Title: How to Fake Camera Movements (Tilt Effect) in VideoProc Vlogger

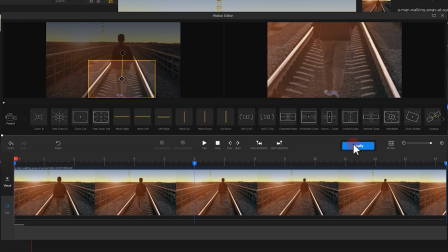If you are satisfied with the result, hit Apply to apply that fake camera movement effect on the video.
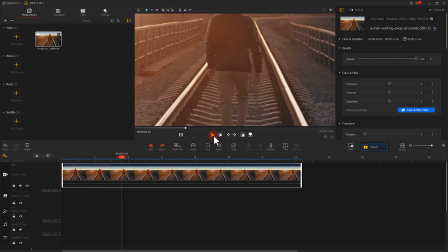In this way, we can add certain emotions to a scene.
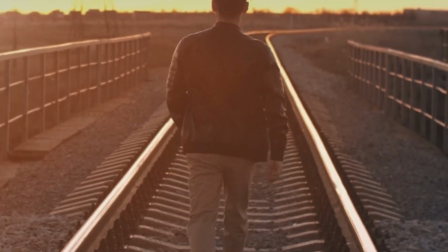For example, we just fake the vertically upward moving of the camera that usually indicates the start of the storytelling.
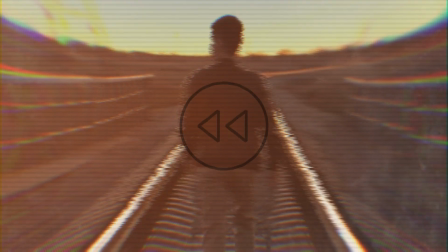We can also do the opposite,
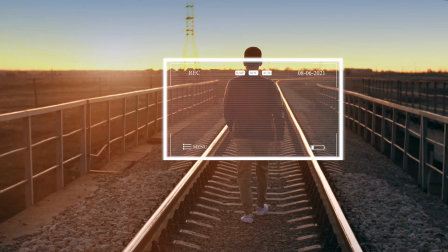faking the vertically downward movement of the camera, so the video starts with focusing on the man's head.
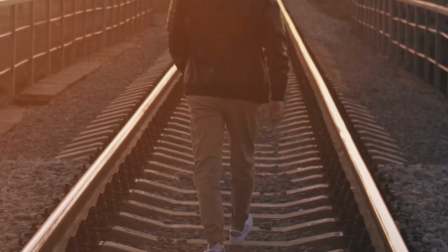It looks as the man is stepping out from the footage. This will give the audiences a feeling that the story ends here.
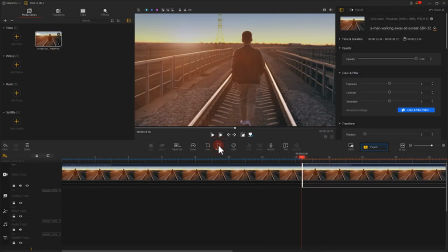The way to get this effect is the same as we did before, simply exchanging the effects we have applied to the two keyframes.
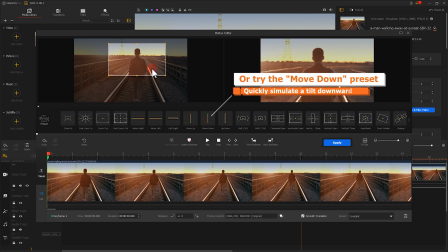So here, let me make a quick demonstration.
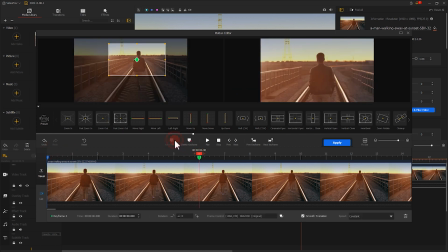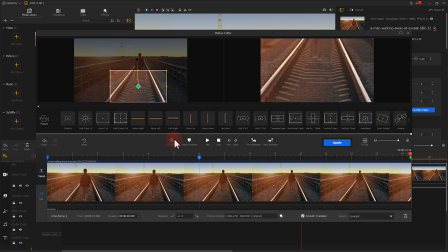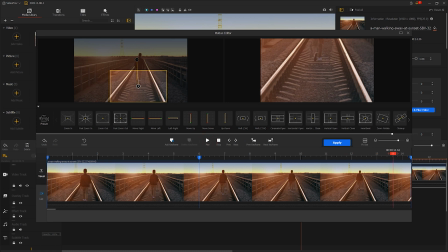Okay, that's it.
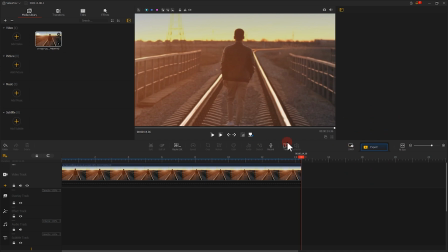When finishing the edits, click on Export to save the video that's edited with the fake camera movement effect on your local desk.
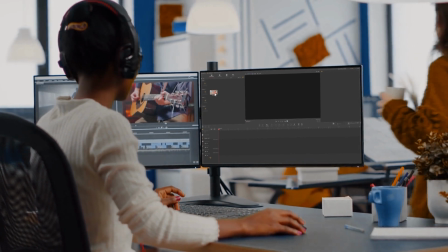Alright, now you've reached the end of today's video about how to fake a tilt camera movement in VideoProc Vlogger.
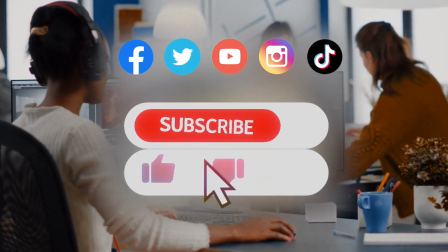I think I've got it. Anyway, don't forget to click the subscribe button to subscribe if you haven't yet.
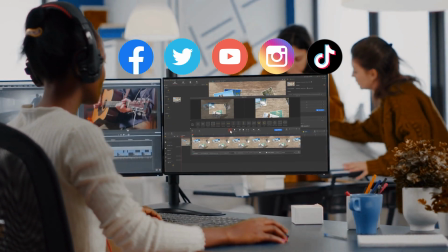We will see you in our next Sky tutorial. Hope you enjoy. Bye.